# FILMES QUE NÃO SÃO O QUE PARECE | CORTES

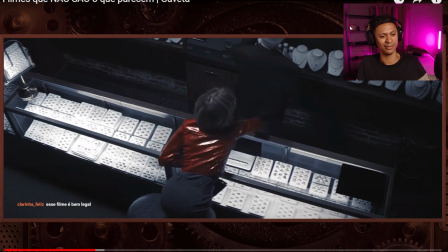Pra mim, eu acho o Fragmentado um bom filme, cara. Caraca! Ele até foi bem explícito no final, né?
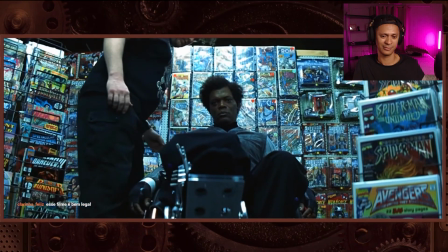Falando que o vilão tem traços mais pontudos e tal, não sei o que.
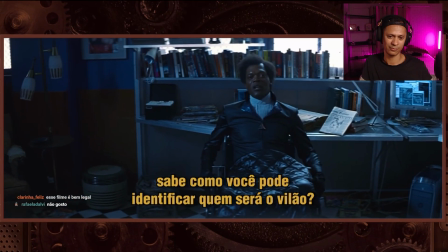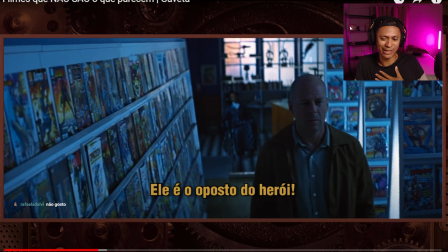Tu não gosta do fragmentado? Eu gosto das variações. Eu acho que o cara consegue variar bem de um maluco que vai te matar pra um Kevin lá, que é o nome da coisa, né?
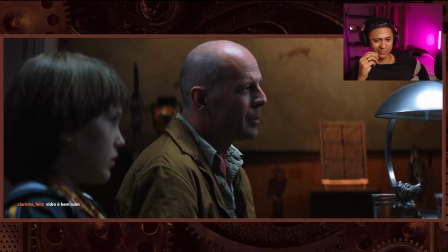O Samuel Jackson tem aquele cabelo pontudo e o herói tem aquele queixo quadrado. Tu vai vendo, cara, é isso.
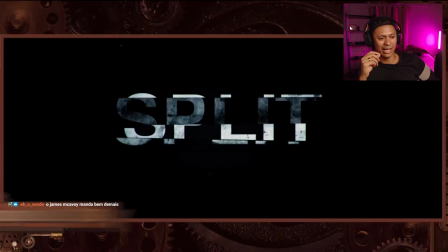É isso que acontece no filme. Ele fez isso duas vezes, esse desgraçado. Ele fez isso depois do fragmentado. O que a gente foi ver fragmentado era só um cara maluco.
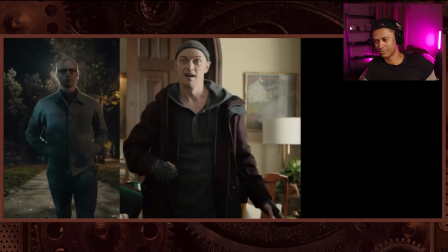E ele fala, tem a horda. Quando vem a horda, a horda tem mais poder.
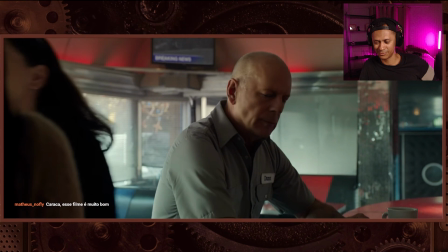E aí no final você vê lá o personagem do Bruce Willis, corpo fechado. E você entende que você está vendo uma história de origem de vilão. De novo, cara. Ai, me enganou a gente de novo. E é genial, tu vai ver o filme de novo. Tu vai entender que faz esse paralelo muito forte de uma história de...
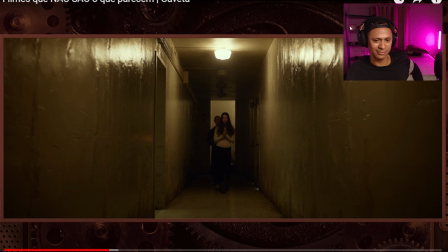E aí a menina é a gambita da rainha, né? Ama uma história doida, uma história fantástica E também uma história de surgimento de herói Ela tem esse duplo significado Que é muito irado E daí você tá entendendo esse lance do duplo sentido Especialmente duplo sentido estético Você tá contando o filme mostrando uma coisa,
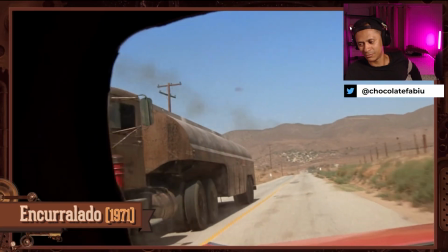mas falando outra Eu posso lembrar aqui de Encurralado, aquele filme do Spielberg É um filme de uma perseguição de carro A princípio, só na rua
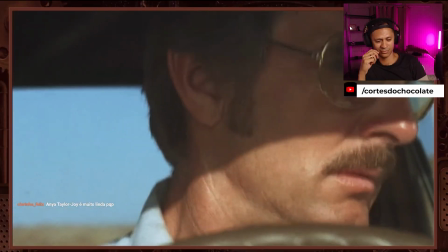Só que ao longo do tempo Você vai vendo que parece uma É uma fuga de um animal Anya Taylor-Joy é o nome dela,
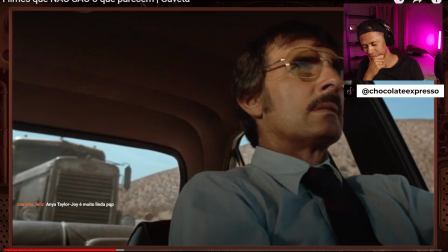né? É como se fosse um animal selvagem correndo atrás do cara. E o cara tá tentando sobreviver a esse animal que tá caçando ele.
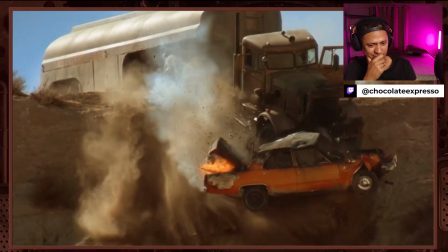E o Spielberg vai deixando isso cada vez mais claro. Ele bota sons de animais no caminhão de vez em quando.
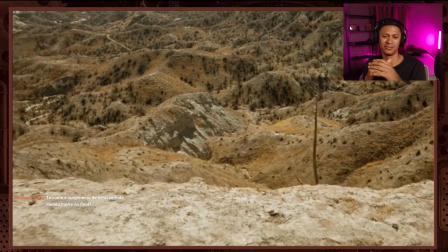E isso faz muito sentido no final que o Spielberg lutou pra ter. No final, o caminhão cai num penhasco. E os produtores queriam que o caminhão explodisse.
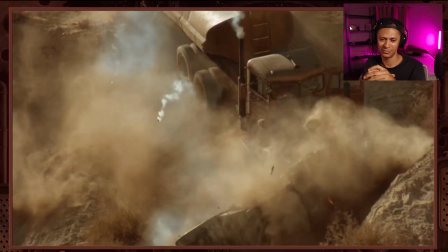e o Spielberg foi contra ele, não, ele bateu o pé e ele conseguiu, ele falou, não, eu quero a cena como eu filmei, o que que é?
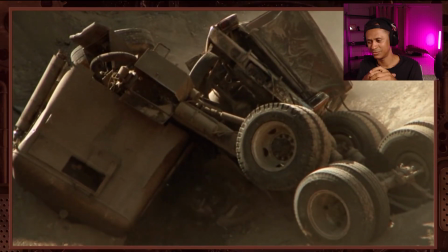Cara, é um animal, então eu quero que ele morra com um animal, você vai ver o óleo vazando, o gasolina, sei lá o que que é, como se fosse o sangue dele jorrando, a rodinha parando de rodar,
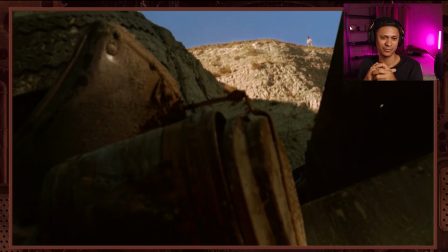é como se fosse um animal agonizando até o animal morrer. E morreu. O animal não morre, explode!
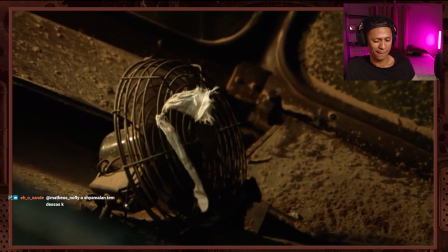O Spielberg fala que ele lutou por esse final e faz total sentido com essa segunda linha de interpretação que você tem do filme. Bom, falando em lutar pelo final, eu fiquei sabendo, inclusive por um vídeo do Gaveta, que o primeiro episódio de a série da HBO do... Ai, caramba, como é que é? Meu Deus, eu esqueci o nome da série, gente. A última série da HBO. Last of Us. Isso, Last of Us. De que o primeiro episódio da série Last of Us, na verdade, são a junção de dois episódios. Porque os caras fizeram episódios separados E aí o produtor final da HBO Ele falou assim, irmão, isso aqui separado não funciona não Tem que transformar num só, curioso isso né E é genial, claro, aí você pode falar Tá Gaveta, mas uma das camadas Ela não é tão complexa assim Um filme que tem duas camadas mais complexas é a forma da água
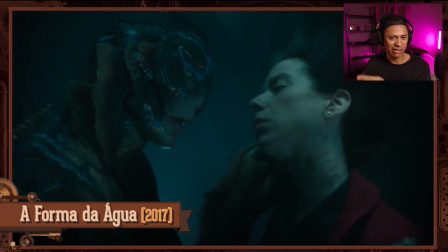Cara, a forma da água É um filme que eu nunca vi também E queria ver A forma da água é um filme que tem Duas linhas de interpretação A linha do ser
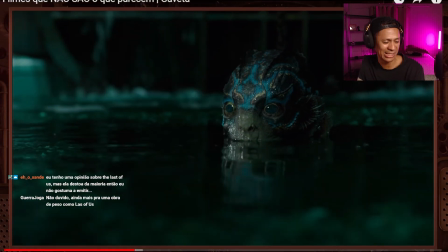mitológico Eu tenho opinião sobre The Last of Us mais destoa da maioria e eu não gostaria de emitir. Pô, fala aí, cara, que não tem isso, não. Eu não acho tudo isso também, não. Nem alienígena que viveu da Amazônia, né? O pessoal adora colocar bicho no Brasil mesmo, né? Vai Brasil. Mas você tem essa história a princípio na superfície da mulher que tá tentando salvar o animal.
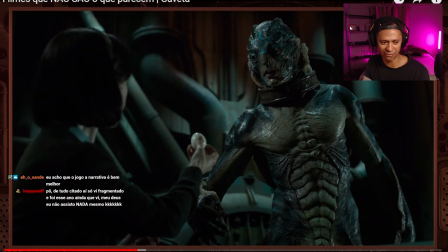É que eu acho a narrativa do jogo bem melhor. Ah, isso todo mundo já falou. Todo mundo que joga fala que a narrativa do jogo é melhor. Mas também eu não esperava que fosse diferente, não.
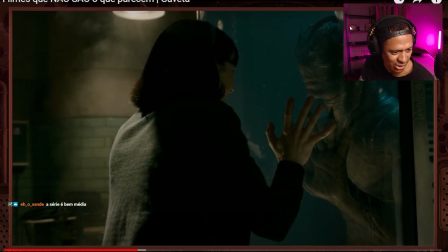Alco está preso e tem um... Pô, de tudo que foi citado aí, só vi fragmentado. E foi esse ano ainda que vi.
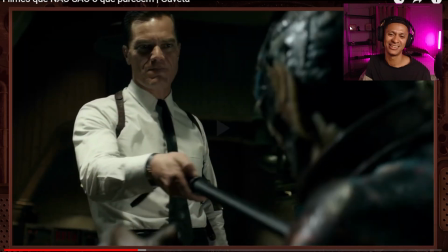Meu Deus, não assisto nada, viu? Ah, acontece. Eu também só vi fragmentado.
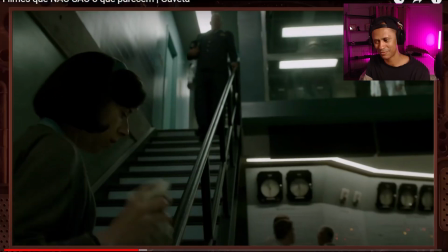Tem a história que tá passando ali por baixo. Que é toda uma história sobre a mulher ter voz.
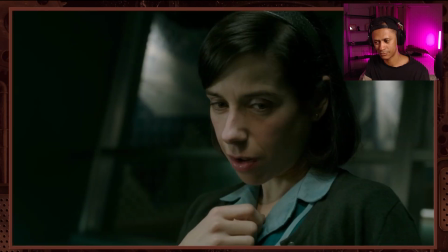Não por acaso a protagonista do filme é muda. O cara tem um tesão pela mulher porque ela é muda e ele não sabe explicar porquê.
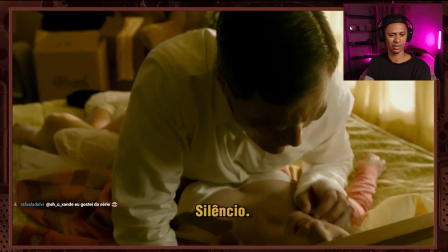Quando ele faz sexo com a mulher dele, ele tampa a boca dela. Com a mão podre. Um milhão de subtextos, um milhão de significados.